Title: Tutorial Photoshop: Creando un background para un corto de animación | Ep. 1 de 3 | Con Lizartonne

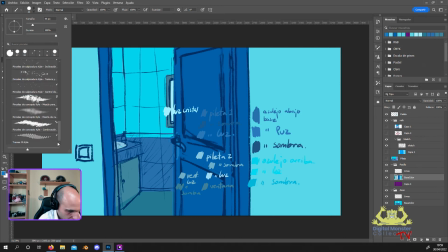[49:30]
Para eso tengo un pack de pincelitos ya especiales para pa esta vaina. Y este en concreto utilizo este que tiene como texturita, que si os fijasteis antes, pues da este acabado así, ¿no?
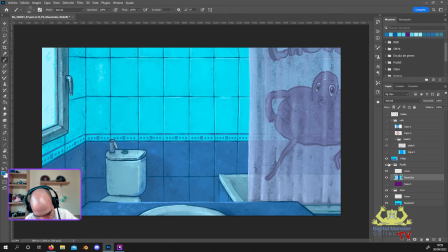[49:46]
No sabría cómo decir, pero bueno. pinta y queda como con texturita ya solo al ir trazando esos medios tonos y las iluminaciones. Y luego ya tengo otro pincel específico para la parte de la línea, que sería este otro ink,
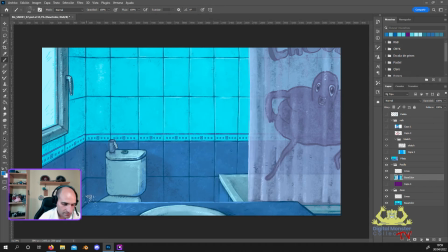[50:04]
que también es una línea que, aunque la trace apretando o sin apretar, lo que hace es generar un poquito de textura y que,
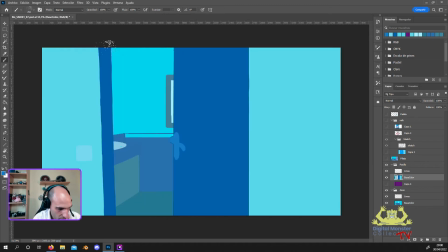[50:12]
bueno, el acabado sea así como un poquito más orgánico. Entonces, nada, pasamos a ver con esta iluminación,
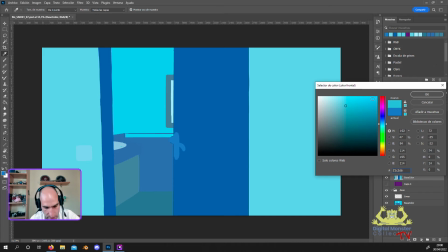[50:19]
pues a darle un poquito sombritas ya y algo de textura.
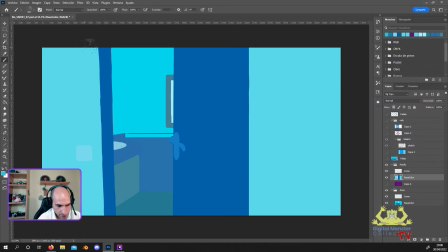[50:26]
Vamos a hacer que la pared del pasillo sea pared normal y corriente, ¿vale? Entonces le vamos a ir metiendo un poquito de textura simplemente a la pared antes de meterle la propia luz, porque bueno, las paredes generalmente suelen tener así como esta granularidad, ¿no?
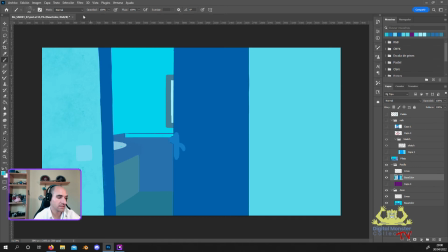[50:43]
En plan, un poquito más mate que otras cosas. Luego así también sirve, porque bueno, si también esto os fijáis, más o menos, ¿vale?
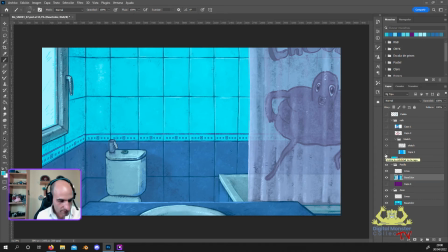[50:52]
Tampoco es que sea yo aquí un crack, pero más o menos fui consiguiendo el acabado de material, ¿no? De las cosas. Por ejemplo, el retrete se ve, yo creo, que es cerámica, ¿no? Que es así más brillante, más plasticoso, más pues con una pátina de brillo por encima.
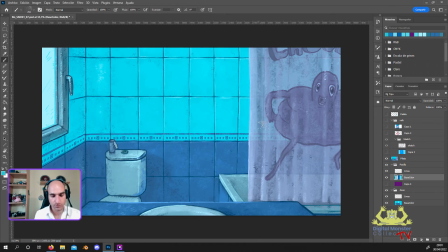[51:11]
Y sin embargo, pues esta cortina, aparte de lo transparente o tal, vemos que tiene pues un acabado más mate, menos plasticoso, más como de tela. Y eso pues es un poco lo que tenemos que conseguir. Entonces, por ejemplo, pues según cómo metamos las texturas, porque al final estamos metiendo el mismo pincel para todo,
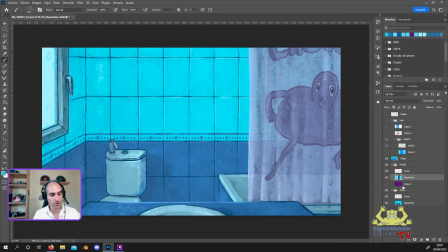[51:29]
pues tendremos que hacer más contrastes o menos, luces un poco más intensas, pues meter reflejos o cosas así.
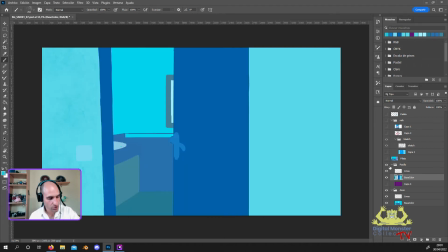[51:36]
Entonces, para una pared, yo creo que es importante que la luz sea muy gradual, ¿no? Porque tú en una pared, a no ser que haya algo que proyecte sombra, como es así áspera, pues la luz se queda muy difusa, no queda.
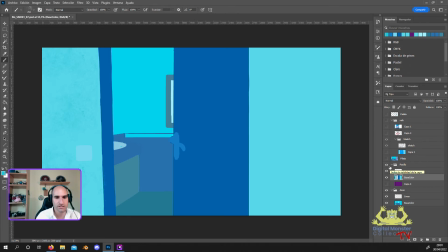[51:53]
Esto en motores de videojuegos, por ejemplo, es lo que es el specular o el ¿cómo le llaman? El roughness, que le llaman, el mapa de rugosidad. Y cuanta más rugosidad, más mate se ve.
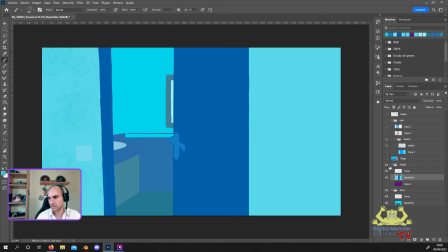[52:10]
O sea, más, pues eso. La luz se queda difundida por la textura del objeto y las paredes son así. Tú ves la pared esta que tengo aquí detrás, la pared es lisa, pero al mismo tiempo, si te acercas de cerca, aunque sea lisa,
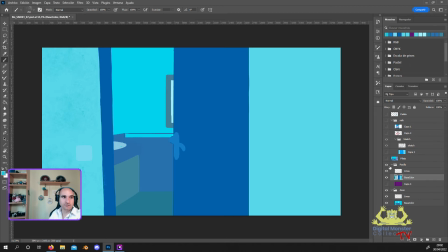[52:25]
no tiene, o sea, no es pulida, es con cierta granularidad y eso hace que todas las sombras que veamos ahí estén difusas. Son sombras que, pues están, pues esta sombra que proyecta la estantería, por ejemplo, no vemos que sea una línea súper recta. No hay brillos intensos como un brillo, pues como mi calva, ¿vale?
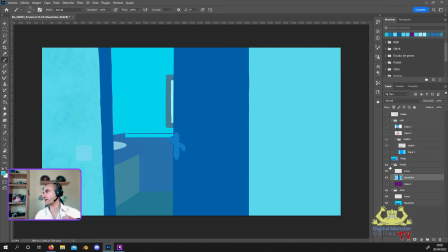[52:45]
No son brillos que queden como muy de algo liso, no son precisamente difusos. Y eso es lo que intentamos conseguir ahora con esta pared, ¿vale? Entonces vamos a darle un poquito de textura y luego pues le daremos la sombra del marco de la puerta. Y por este lado pues igual, vamos a dar un pelín de texturita.
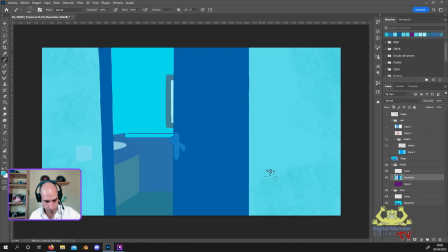Vale, tenemos que tener un poco de cuidado porque estos pinceles que tienen textura molan mucho, pero a veces se reconoce demasiado el pattern, ¿vale?
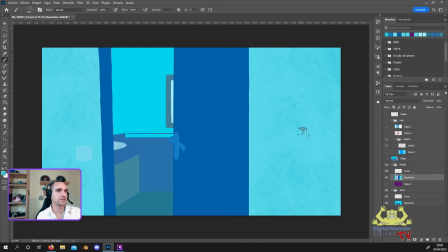[53:23]
Porque si pintas con un pincel así con textura, lo que hace el pincel es repetir la textura todas las veces que le des al pasar, según el tamaño que tenga el pincel.
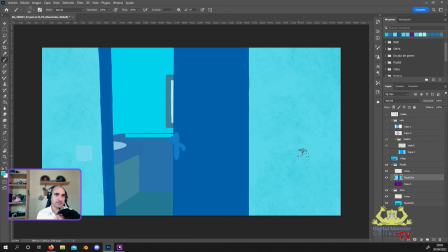[53:35]
Entonces hay veces que tú pintas algo todo así, una pared entera, y ves que se repite el patrón, pues como tiles, ¿no? Cuadraditos, en plan uno al lado del otro y queda súper feo. Entonces tenemos que intentar evitar eso.
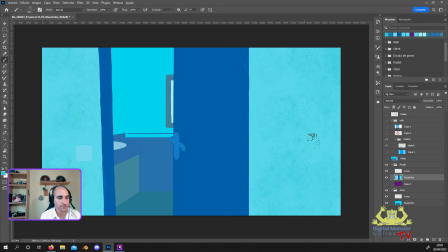[53:49]
¿Qué más? Vale. Teniendo en cuenta que la luz viene desde el lado de la derecha, vamos a darle un pelín más de oscuridad a este lado, un poquito más de esta misma sombra. Simplemente porque está más alejado de la fuente de luz.
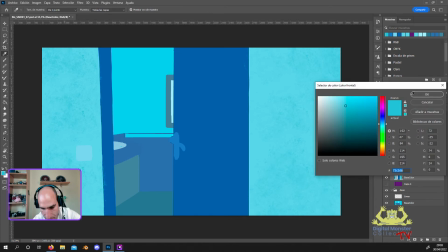[54:06]
Y lo que vamos a hacer ahora es coger un tono intermedio, que no se vea tanto, tanto, tanto el granulado, ¿vale?
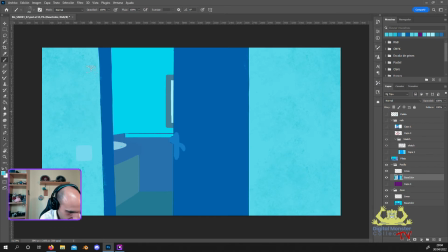[54:12]
Para que sea un poquitito más difuso. Así esas manchas que están como un poquito más grandes o más intensas, pues se pierden un poquito. En general tenemos la misma luminosidad, pero bueno, se ve un poco menos marcado ahí la textura.
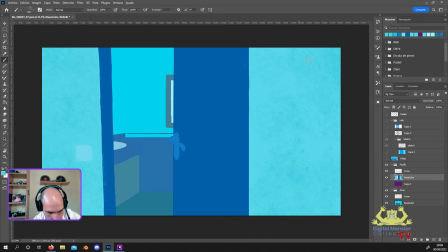[54:28]
Pero bueno, ya tiene así esa texturita. Y aquí podemos hacer un poco lo mismo, también coger un tono intermedio.
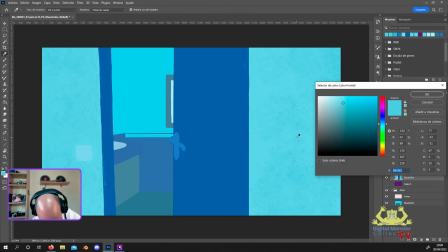[54:34]
Podría ser este.
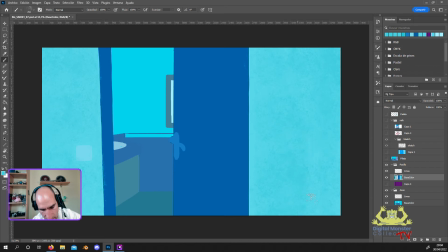[54:40]
Y también pues matarle un poquitito la textura, ¿vale? Para que no tenga. Porque si no parece que la pared está un poco picada, ¿vale? Tampoco se trata de que sea tan fuerte la textura. Y pues vamos a hacerle también un tono por encima, un poquitito de luz.
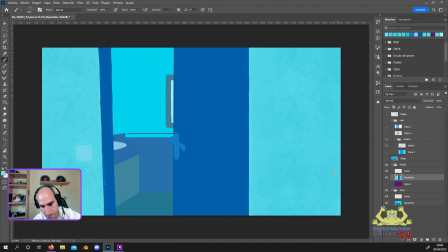[54:55]
Si teníamos esto como tono base, pues le vamos a dar un poquito de luz. Y también con esto nos va a ayudar a matarle un poquito esa misma textura, pero también a darle pues un poco más de granularidad fina con otro tono. Vale, igual me pasé un poquito.
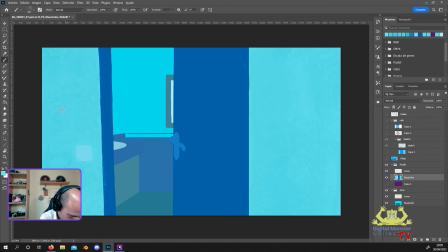Vale, yo creo que ahí está guay. Más o menos. Vale, sí, aquí se ve un poco demasiado marcado.
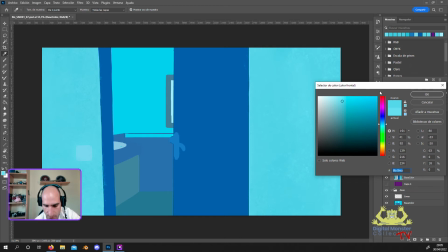[55:30]
Es que me refleja un poco la tablet, entonces me cuesta un poquito verlo. Sería por aquí.
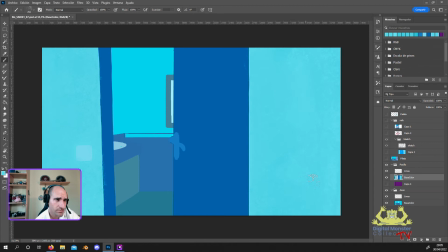[55:39]
Vale, matarle un poquito esas luces que me hizo son un par de zonas un poco grandes, muy marcadas, y así ya se pierde un poquito más.
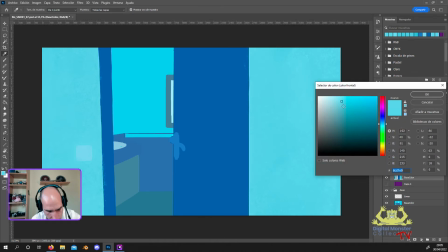[55:48]
Vale, y ahora pues ya sí que le vamos a hacer ya el sombreado de este lado. Vamos a coger un tono bastante más oscuro. Le vamos a aplicar un poquito más de azul porque aunque esto genere sombra,
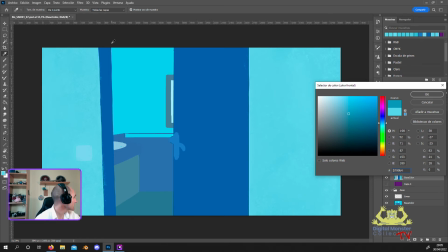[56:04]
las puertas barnizadas al final no dejan de ser un material que brilla y que devuelve luz, entonces va a haber un poquito de transferencia de color tanto en la sombra como en las zonas que ilumine por rebote, ¿vale? Entonces aquí no queda mal que tenga un poquito más de azul y un poco menos de verdoso como tenemos en el otro, en la parte que queda de sombra, ¿vale?
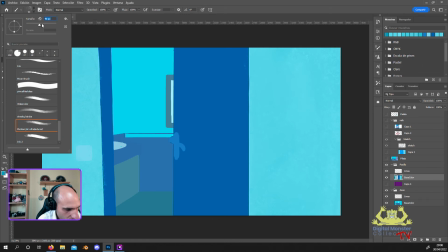[56:25]
Vale, vamos a encoger un poquito el tamaño ya para hacer una sombra un poco más fina, porque solo queremos que proyecte un poquito por esta, por lo que es el alto del marco de la puerta.
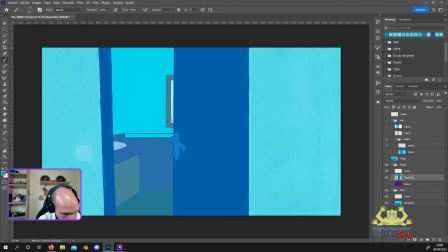[56:35]
Y ahí pues vamos a darle un poquito. Vale, si vemos que nos queda demasiado marcado y queríamos algo un poco más tenue, pues nada, buscamos un tonito intermedio. Generalmente, como no estoy apretando mucho aquí, con clicarle a uno de los tonos donde he pintado ya se vería guay.
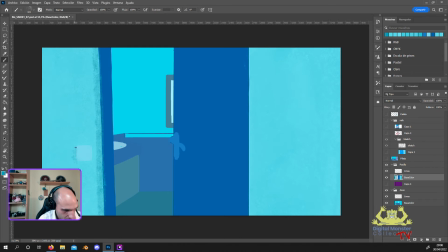[56:54]
Y le vamos a dar un poquito también aquí a la parte del o sea, del interruptor.
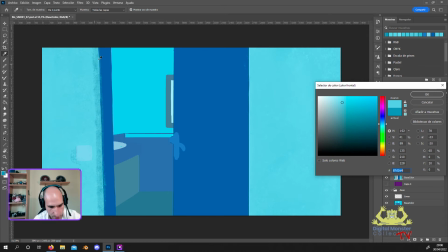[57:00]
Vale, y ahora sí, pues vamos a coger un tonito intermedio para difuminar un poquito, que no nos quede ahí súper bestia marcada.
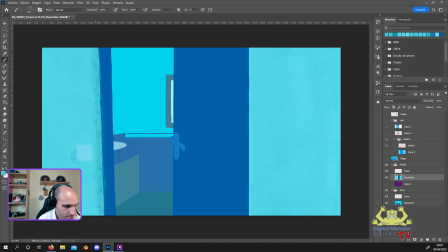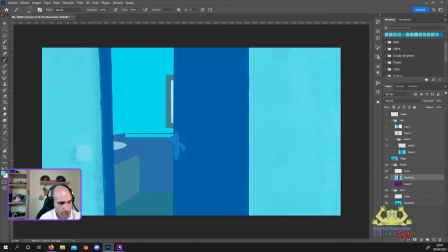[57:27]
Porque bueno, recordamos que es una pared y por tanto el material es difuso, entonces no puede devolver sombras ahí súper nítidas, ni mucho menos luces nítidas.